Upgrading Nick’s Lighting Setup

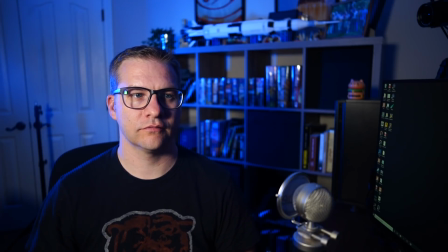[20:31]
So that's kind of an interesting backlight. And then I'm also throwing all over the background.
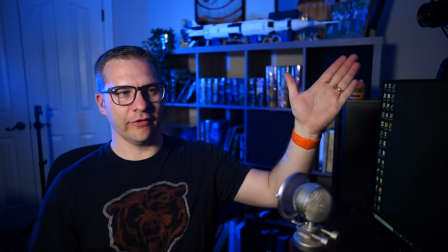[20:35]
So this is another reason why it might be nice if my key light were on the other side, because then this blue light would be filling in the shadowed area.
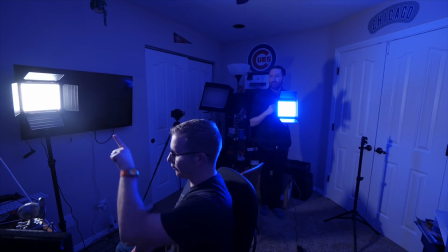[20:42]
Is that right? Oh, yeah. You know what I'm saying? If this were here, this would be the shadowed side of my face.
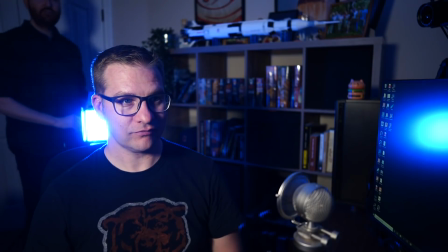[20:47]
I'd have the blue. Yeah. We also could do, I mean, there's different places you could put backlights.
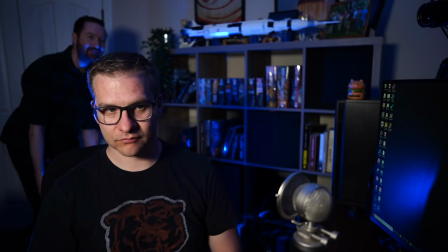[20:52]
You could try to hide it underneath, and we still get some glow off your hair.
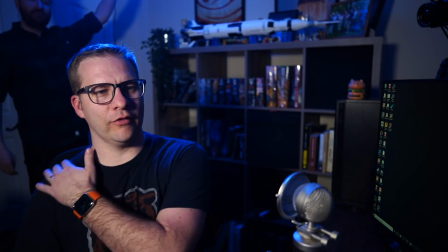[20:57]
Now, one of the things I like when you can get that shoulder separation. You see that?
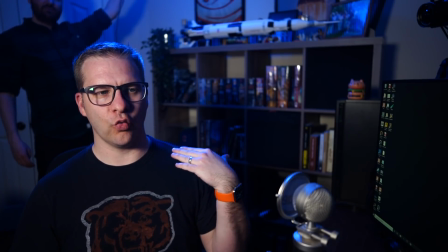[21:02]
And I've read, it might be good to wear, like, this is probably a bad color to wear with a dark background, right?
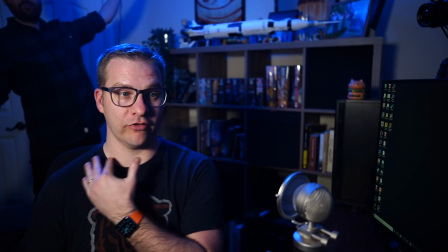[21:09]
Because I don't really pop off. So maybe if I wore, like, yellow or something brighter, I'd feel a little more separated from the background.
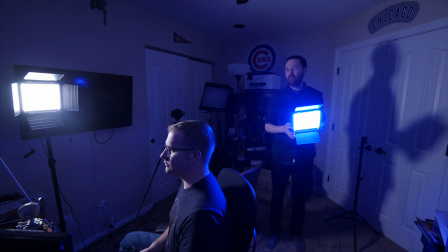[21:16]
Yeah. Now, one thing I'm able to do in my office is because I'm using, like, very, very targeted spotlights.
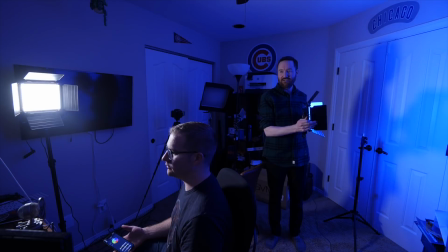[21:25]
Mm-hmm. These are very flooded lights, so they kind of just throw light everywhere. There's not a lot of control with these barn doors.
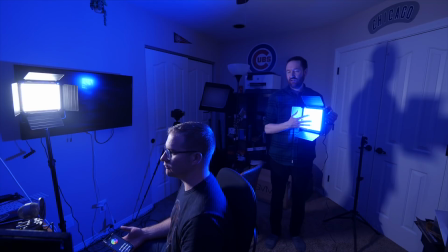[21:30]
Right. The bigger your light source, the softer it is, softer shadows, but it also means you can't really control it very well.
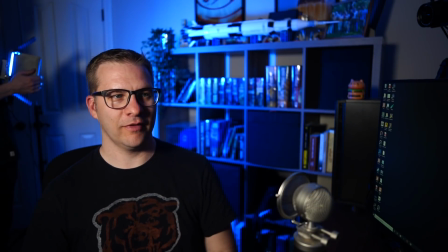[21:35]
Now, what do you think about having the light source in the frame? It was actually kind of like the look of it.
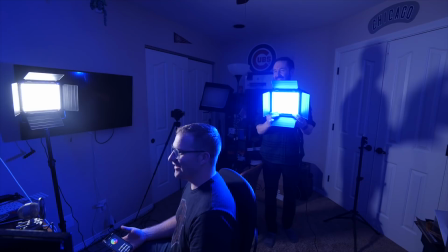[21:40]
Do you know what I mean? Like, for what we do? Yeah. It's kind of cool looking. Yeah, it's not bad.
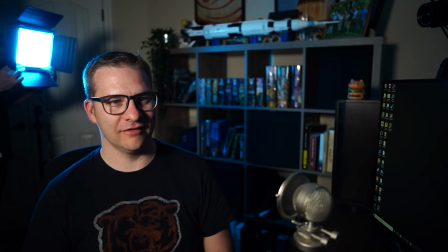[21:46]
And then if I maybe take the brightness on it down, see, I can kind of dial it in.
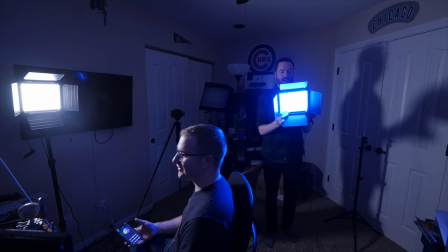[21:52]
It's kind of fun. Yeah. I don't know. So let's try a more natural look. Okay.
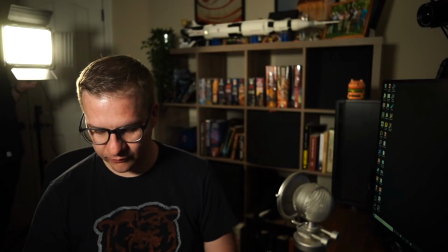[21:58]
Put it on a regular color, just like 3500 Kelvin. Okay, that looks pretty normal.
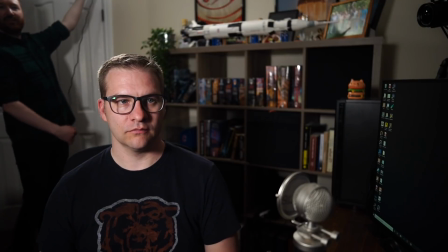[22:05]
So if we like mounted this from your ceiling or something, actually, yeah, now we're getting kind of a nice like hair light. Hair light, yeah. And look, it looks pretty natural. It really does. And it's actually still throwing light on the background.
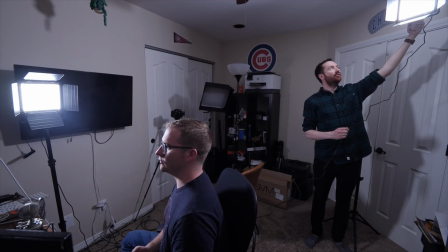[22:17]
I kind of like that. What it's doing right now that's interesting is it's kind of throwing light all over your room. It's bouncing off the ceiling. So it just kind of fills up the room. Like, put this thing away.
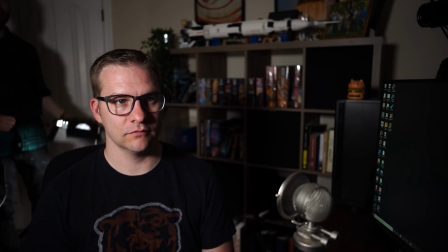[22:28]
This doesn't look like a real room. Mm-hmm. But when it's way up here, just throwing light all over the room.
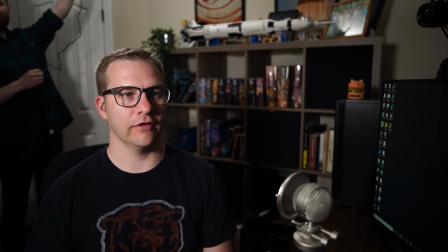[22:34]
Here, you hold it there. I could click it on and off. Ready? Yeah. Off.
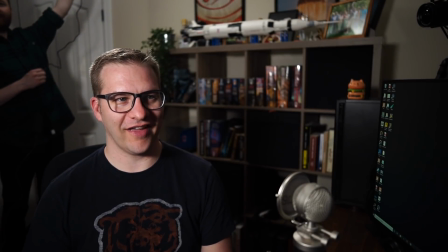[22:39]
So it's kind of doing a bunch It brings the room to life, and it kicks my hair, and it gives me a little definition.
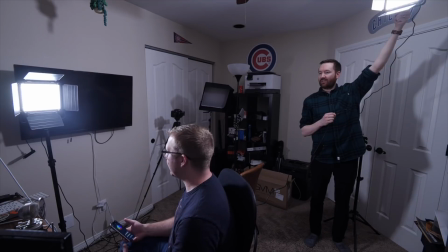[22:45]
Fill for the room, yeah. It gives nice definition to everything. And could that be done, because you're holding it above the frame, but could it be done just off the frame, pointing up?
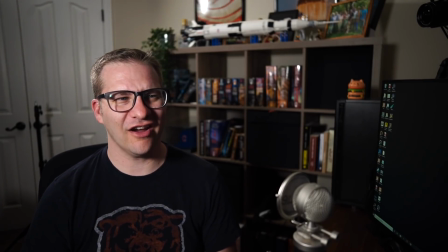[22:53]
Let's see, yeah. Like on a light stand? Now we're getting a little bit the hair light, we lose that a little bit, but it does the same to the room.
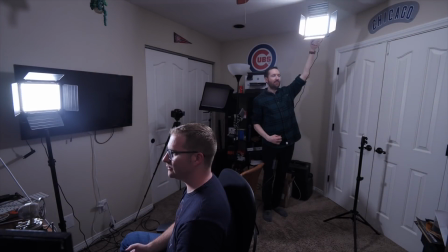[23:00]
Yeah. And here we have to worry about, I suppose you could always move that sriracha poster, but...
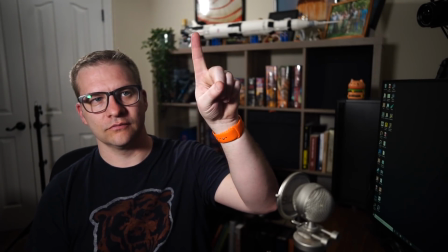[23:07]
reflections. Reflecting off that, yeah. But I can't move the sriracha poster. Yeah.
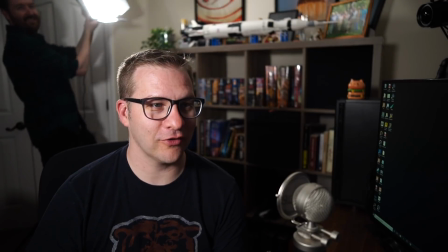[23:12]
That is a signed sriracha poster. The director of that film signed it, so that's going to be worth some money someday.
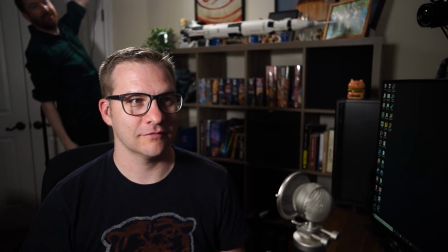[23:19]
So what you really need to do is just screw a hole in your ceiling. Actually, that wouldn't be the worst place for it.
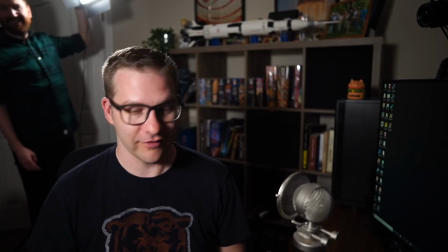[23:24]
Yeah, I know that's what you do. You've got like pull-out bars in your closet and stuff. Oh yeah, I actually have both my lights mounted from the ceiling.
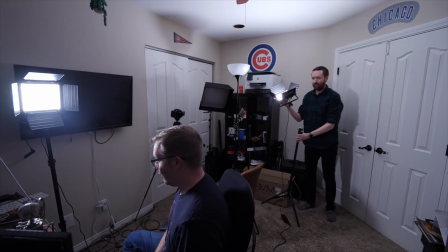[23:31]
Yeah, I'm not gonna drill anything to my ceiling. Yeah, so I guess for the moment, having it just at a frame to this side would make sense.
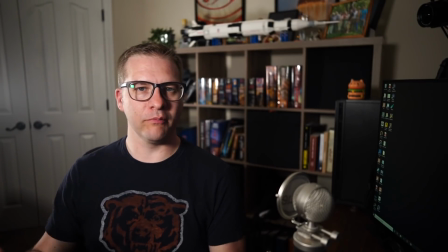[23:40]
And what do you think about colors? So you usually run blue in your frame, and we're side by side.
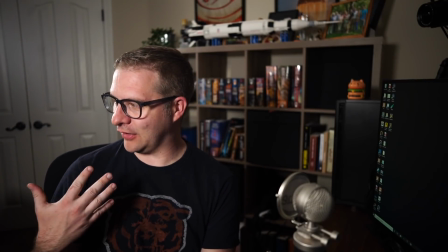[23:46]
Do I want like an opposite color, like an orangey yellow, or even a reddish maybe?
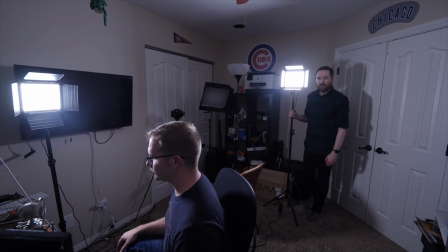[23:52]
Let's try it. I have a feeling it'll look. I think one of the cool things about blue is that it looks intentional.
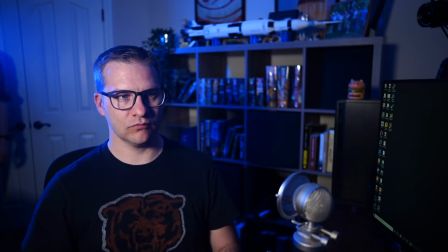[23:59]
If you go to like tungsten or kind of orangey color,
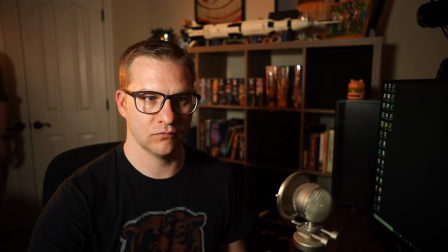[24:04]
I think one of the problems with like yellowy orange color is that your audience associates it with indoor lighting.
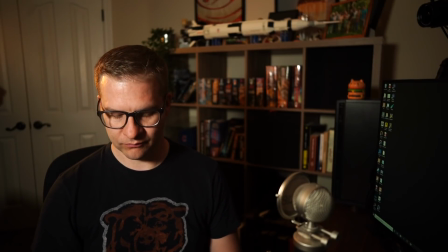[24:11]
Mm-hmm. So it kind of just doesn't, unless you go real orange, it kind of just feels like a not very intentional color choice.
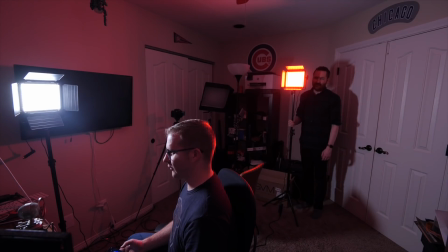[24:19]
So what if you go like red? It's scary. I think it makes sense to throw color on the background.
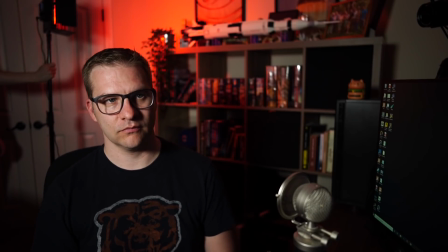[24:25]
Mm-hmm. Like once it's separated from your head, I think that looks more interesting. Yeah.
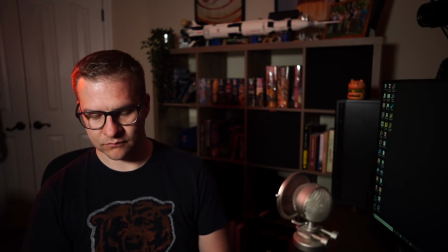[24:29]
But I think when we throw a bunch of color on your head, it just starts to feel like, why are you making that weird backlight choice?
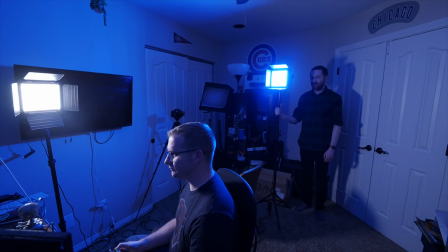[24:35]
So what would you do here? Actually, for some reason, I always like a little bit of blue on a person's as a backlight.
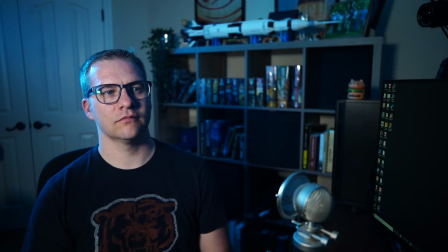[24:40]
I don't mind that.